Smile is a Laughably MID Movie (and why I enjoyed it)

Of course it's not amazing, not exactly a home you'd pick first, but you know, it's a fixer-upper.
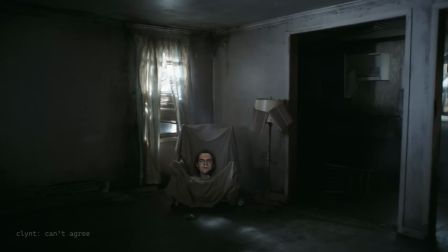You know, it's got some good bones, right? No? Am I the only one?
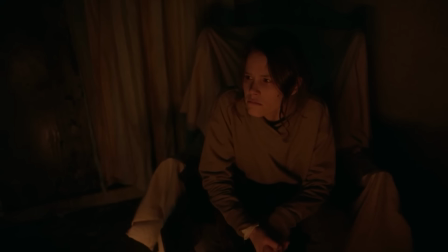If everybody would drop a comment, do you think it's a fixer-upper? Rose sits down in a chair and just waits. She hears the bedroom door open and finds her mother sitting on the bed. They have a very intense conversation, going back and forth about the trauma that each of them had experienced or things that they had dealt with. It's a very heavy scene. The horror elements of this scene still are present.
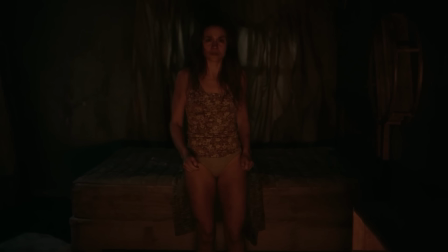It's not like they disappear, but it's just interesting watching as Rose is going face to face with her mother or her trauma. Rose says none of this is real, but then the mother responds with, but Rose, your mind makes it real.
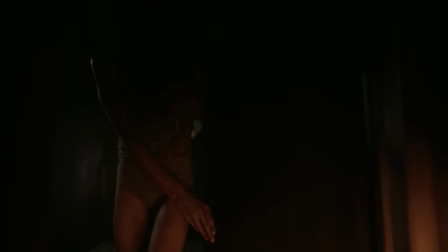And she smiles. As Rose attempts to close the door, the mother prevents it as her towering figure storms down the hall.
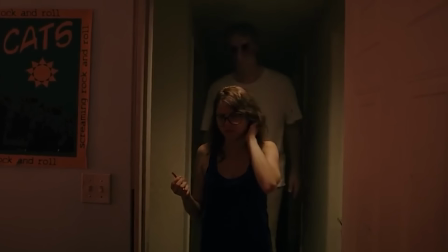If you've seen It Follows, it totally reminds me of a very particular scene from that movie. I don't know if it's an homage per se, but due to the other ones, I feel like it's a safe bet to say it is, but I don't know.
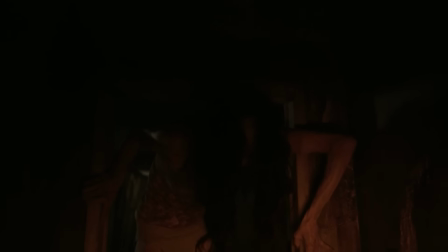The lack of light on the face works really well too. Makes it so much more scary.
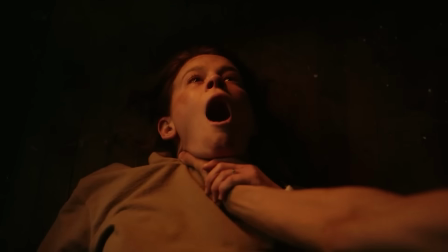This eventually leads to Rose being pinned to the floor by the monster. The creature remarks to Rose that she can't escape her own mind, but Rose says that it's her mind and that she can't escape it either. She then smashes a lantern onto the monster and it immediately gets engulfed in flames. Rose leaves as the house burns down. It's a pretty wild scene to watch.
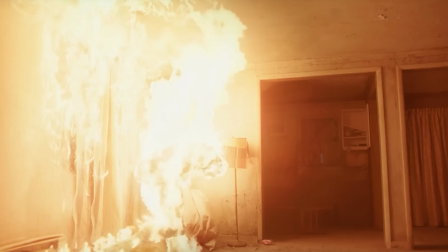The way the creature just throws itself about was really eerie. Like, yay, we did it. We defeated the big, bad, evil man, the monster.
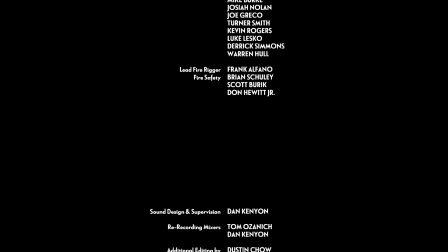We did it. Yay, movie over, right? Don't hold your breath.
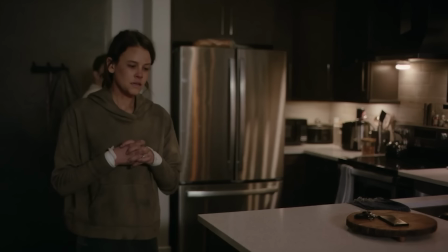So Rose goes back to Joel's apartment and apologizes for what happened and asks if he can watch her sleep for safety. As Joel agrees to this, it's a very tender moment. You can tell they're like, oh, there's a lot of emotional vulnerability going on.
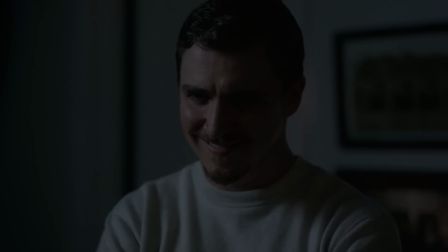It's like, oh my gosh, we're going to get a happy ending, blah, blah, blah. Joel begins to smile as darkness washes over the room. Wait, the trauma never left and it remained?
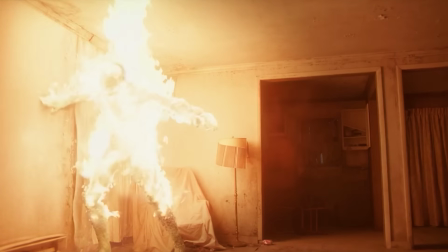You're telling me that I can't just burn trauma alive to combat it and it takes therapy, time, and patience? This scene would have been so much more effective if Joel didn't laugh. if he just sat there and looked at rose as she realized what was going on it would have changed the atmosphere of this scene so much his little laugh didn't do it for me at all she attempts to leave as joel
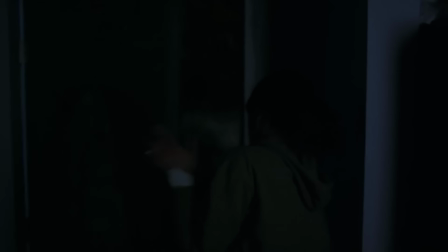chases after her and finds herself outside the house once again this time joel is outside real joel outside his vehicle and watches as rose runs back into the house joel attempts to kick the door down as the entity draws closer to Rose and she cries and screams.
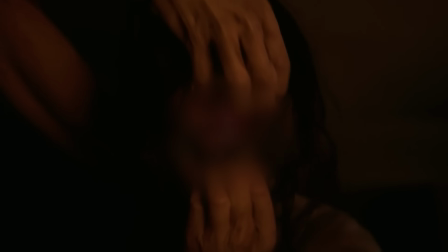The entity then peels back its face in a really freaky manner. You've probably heard or seen the clip.
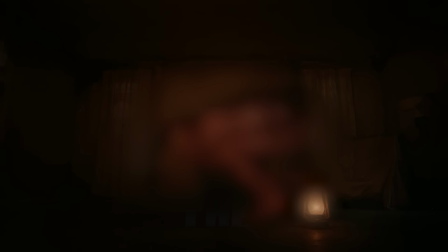It's pretty gnarly shit. The entity then steps into the mouth of Rose and Joel kicks the door down.
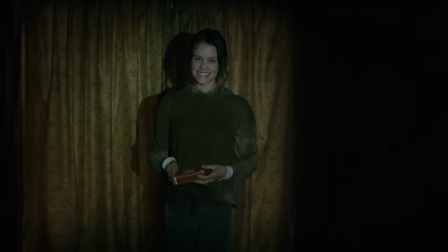Once inside, Joel sees Rose with a smile, a box of matches, and her clothes that have been doused in some flammable liquid.
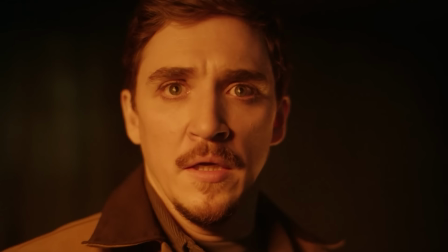You watch as Joel's eyes illuminate from the flames, seemingly burning the image of Rose's self-immolation into his head forever. And with that, the movie ends. Overall, this movie is a fun watch. I had a great time. I had some good scares and I actually enjoyed the metaphorical vehicle it used in the movie.